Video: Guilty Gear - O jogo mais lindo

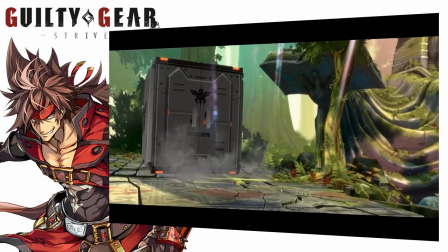3:37 E quando eles estavam modelando os personagens de Guilty Exide A gameplay
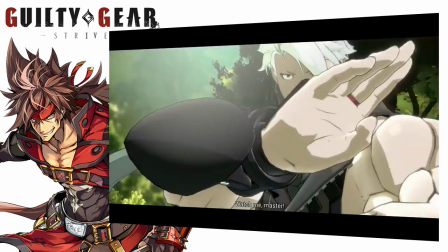3:42 não iria passar a impressão de anime E sim de um jogo 3D bonito Bom pessoal,
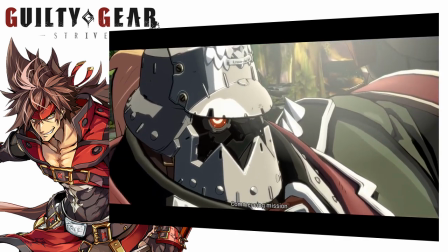3:48 na verdade é bem mais complicado que isso Eu só estou tentando simplificar para que você entenda E aí,
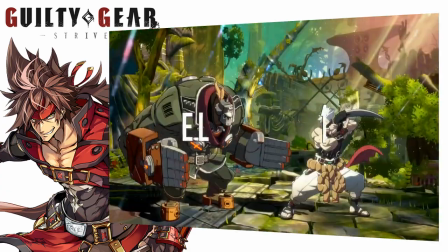3:52 para que o jogo não perdesse a sua essência de um anime Que ele ia ser, vamos dizer assim,
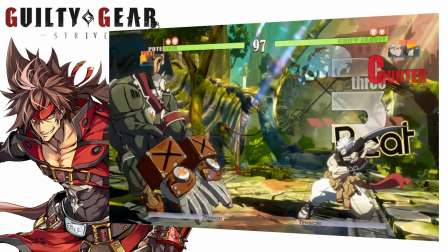3:57 mais um jogo 3D bonito Eles começaram a usar... deixa eu usar um termo aqui para que
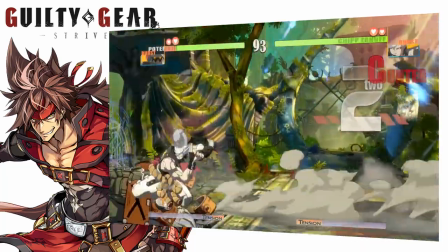4:02 vocês consigam entender Eles começaram a quebrar os movimentos Bom,
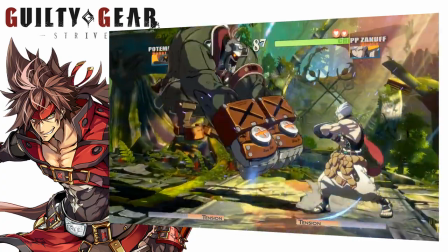4:07 eu não sei se você entendeu, mas deixa eu tentar explicar Um jogo de luta que é Pixels Quem já mexeu no Mugen e que é bem mais fácil
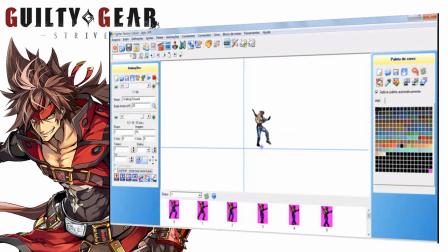4:12 explicar através do Mugen vai entender o que eu quero dizer Cada movimento tem os seus quadros Uns tem mais, outros tem menos Mas quanto mais animação ele tem,
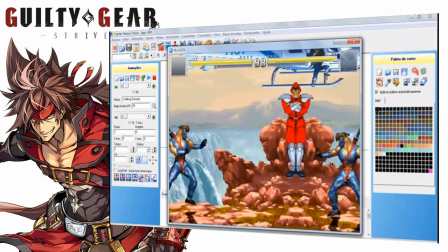4:21 mais bonito ele vai ficar e mais realista vai aparentar-se Quando eles testaram o Guilty Gear,
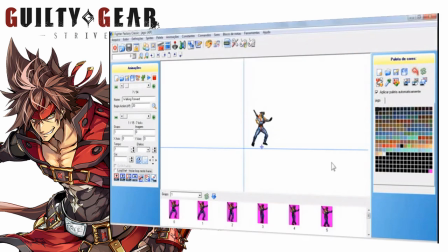4:28 esses movimentos estavam realistas demais para o padrão de Atinca Mente Não era isso que eles queriam
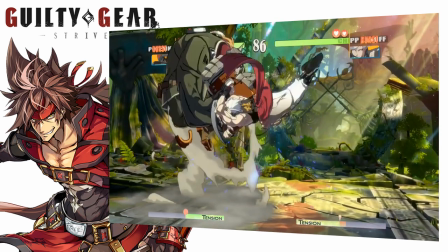4:33 Eles queriam manter a sua qualidade com a tecnologia atual E acima
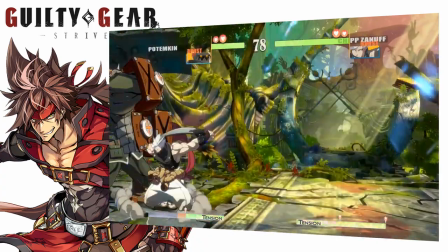4:39 de tudo queriam manter o estilo anime Eles queriam passar a impressão de que Guilty Gear ainda é feito a mão E pra isso,
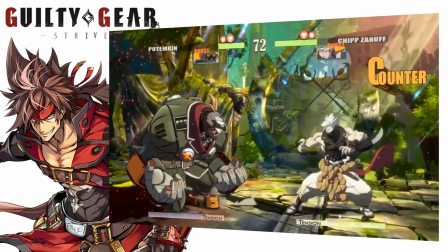4:48 acredite, foi necessário que eles colocassem imperfeições Pera aí, mas como assim imperfeições?
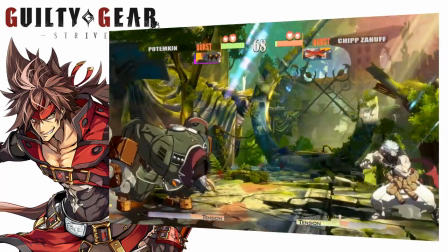4:55 Eu vou explicar, não em questão de gráfico porque ele foi muito bem desenhado Mas sim em seus movimentos O que que eles fizeram?
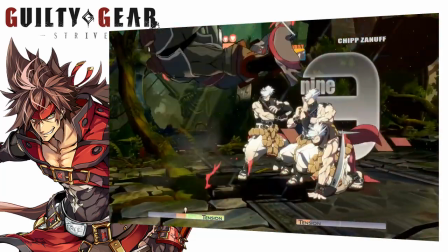5:01 Eles retiraram alguns quadros de animações nos movimentos dos personagens Que fazendo isso,
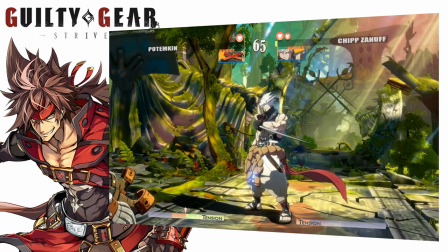5:08 ele ia aparecer mais um 2D e ainda mais com um anime Se você assistir um anime,
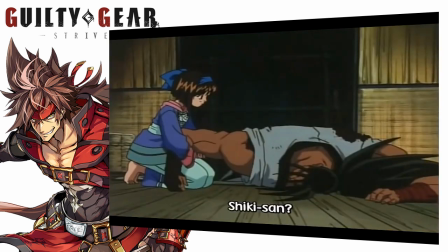5:14 por exemplo, e começar a botar pausa Você verá que ele terá um quadro a quadro Porque cada quadro é desenhado separadamente Já a animação
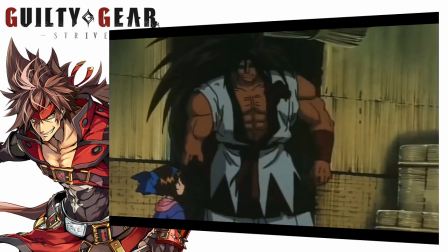5:22 da Arc System Work, ela é bem macia Se eles deixassem assim, Guilty Gear ia ficar um jogo 3D com movimentos macios Então o que eles fizeram?
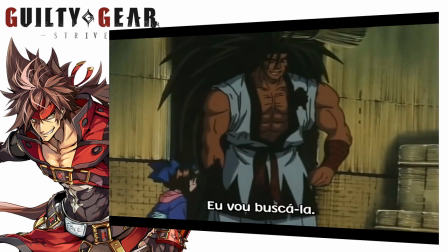5:31 Foram nos movimentos e começaram a pular certos pontos Fazendo isso, eles conseguiram o resultado que queriam Um jogo 3D com cara de anime Parece um pouco complicado de entender ou até mesmo maluquice Mas do meu ponto de vista,
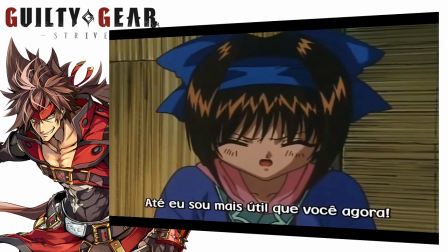5:44 foi uma sacada de mestre E olha só a qualidade do jogo que eles entregaram E como eu disse,
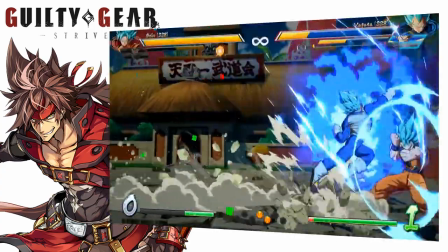5:50 essa mesma técnica foi usada em Dragon Ball FighterZ Quem joga Dragon Ball V, né cara?
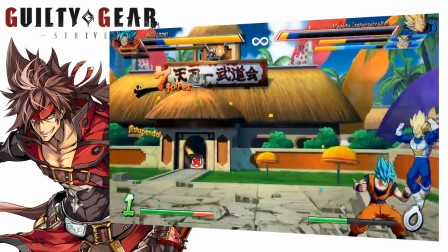5:56 Que isso é praticamente um anime, não parece nem um game E pelo que eu vejo das imagens de Guilty Gear Strive mostradas,
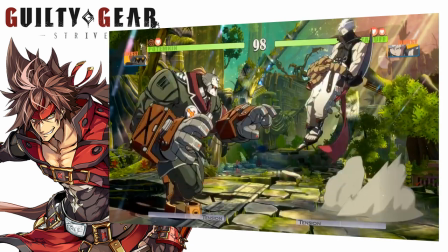6:04 as gameplays e os personagens revelados Eles ainda utilizam a mesma técnica Estão
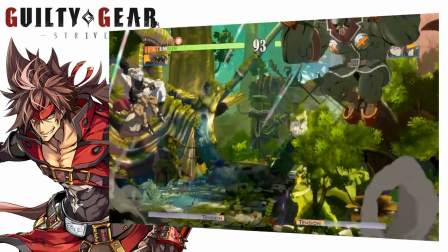6:10 apenas melhorando mais ainda seu efeito visual Só alguma coisa que eu percebi diferente do anterior,
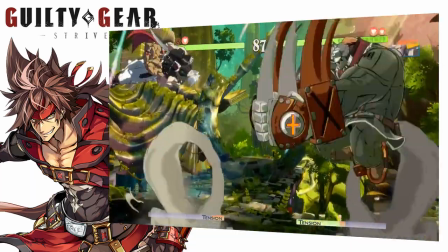6:15 eu posso até estar enganado É em questão de iluminação Em Guilty Gear X-Eye, eles têm iluminação própria Já no Strive,
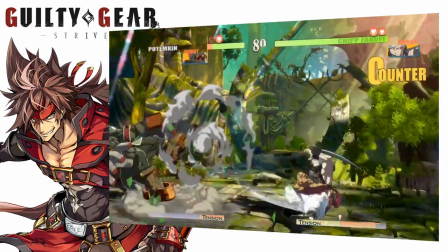6:22 parece que a iluminação está acompanhando o ambiente que ele está No X-Ride os modelos eram
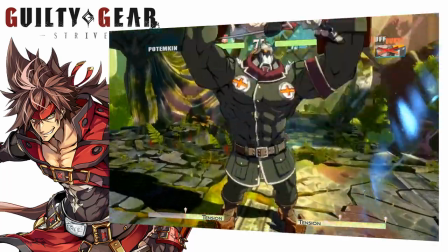6:28 3D Mas só que cada personagem tem a sua própria iluminação Isso pra refletir mais ainda
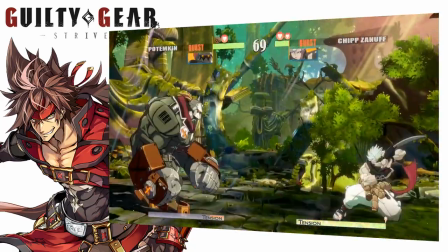6:33 a aparência do modelo 2D Eles não queriam mudar muito E justamente esse era um fato que fez muitos pensarem que Guilty Gear X-Ride era 2D Por causa da sua
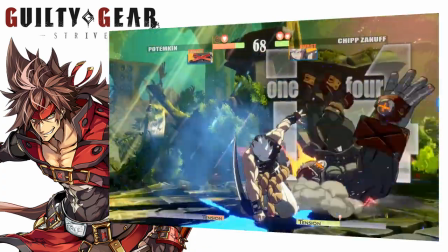6:42 iluminação Mas olhando aqui o Strive me deu a impressão de que agora A iluminação do estágio influencia no personagem Mas essa impressão eu
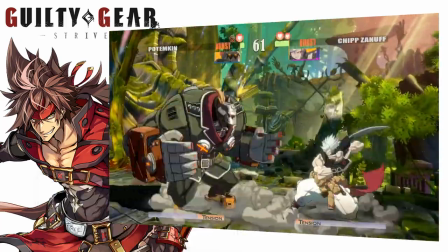6:50 só tive no estágio do gelo mesmo Porque nos outros não tem muita diferença Bom, mas isso aí é pouco importante O que vale mesmo é que o jogo tá lindo,
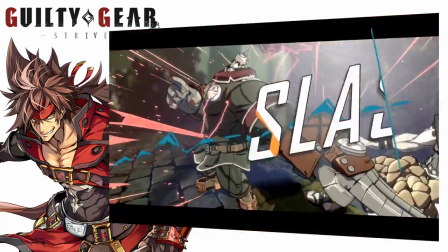6:58 cara, tá muito lindo E uma coisa que é bem notável também é que East Drive,
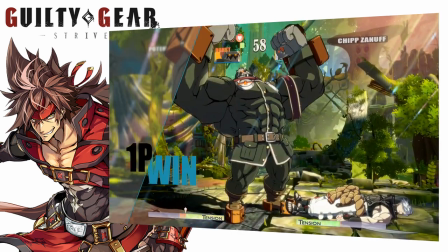7:02 ele está bem menos poluído a tela Em questão da barra de life e de tensão Não tem muitos detalhes como seus antecessores,
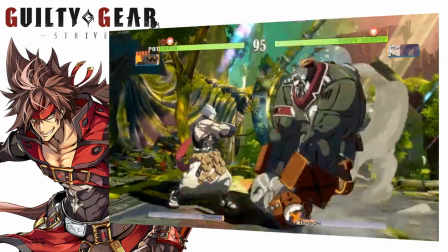7:10 elas são umas coisas mais simples O que no meu ponto de vista só deu uma pitadinha no capricho do game Eu gostei disso porque a atenção fica toda para o que
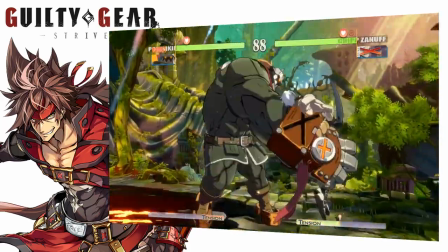7:19 está acontecendo na tela Entre os personagens e até mesmo o estágio Sem muita poluição na tela,
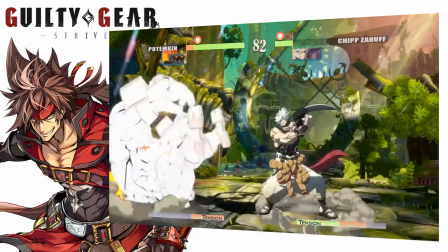7:24 fica mais fácil entender o que está acontecendo Até mesmo o marcador de hits fica por trás dos personagens Sim,
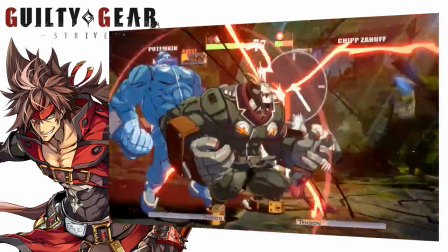7:31 eles são enormes dependendo da quantidade de hits que você faça Mas como eles ficam por trás dos
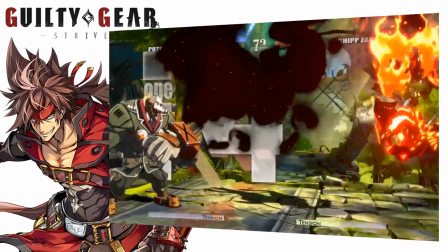7:36 personagens e são meio que transparentes Não poluem tanto a tela Bom pessoal,
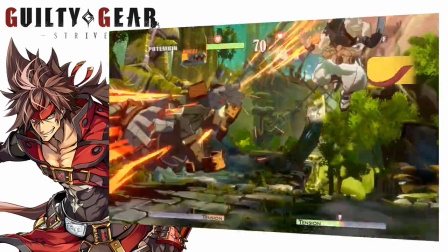7:41 como eu falei anteriormente,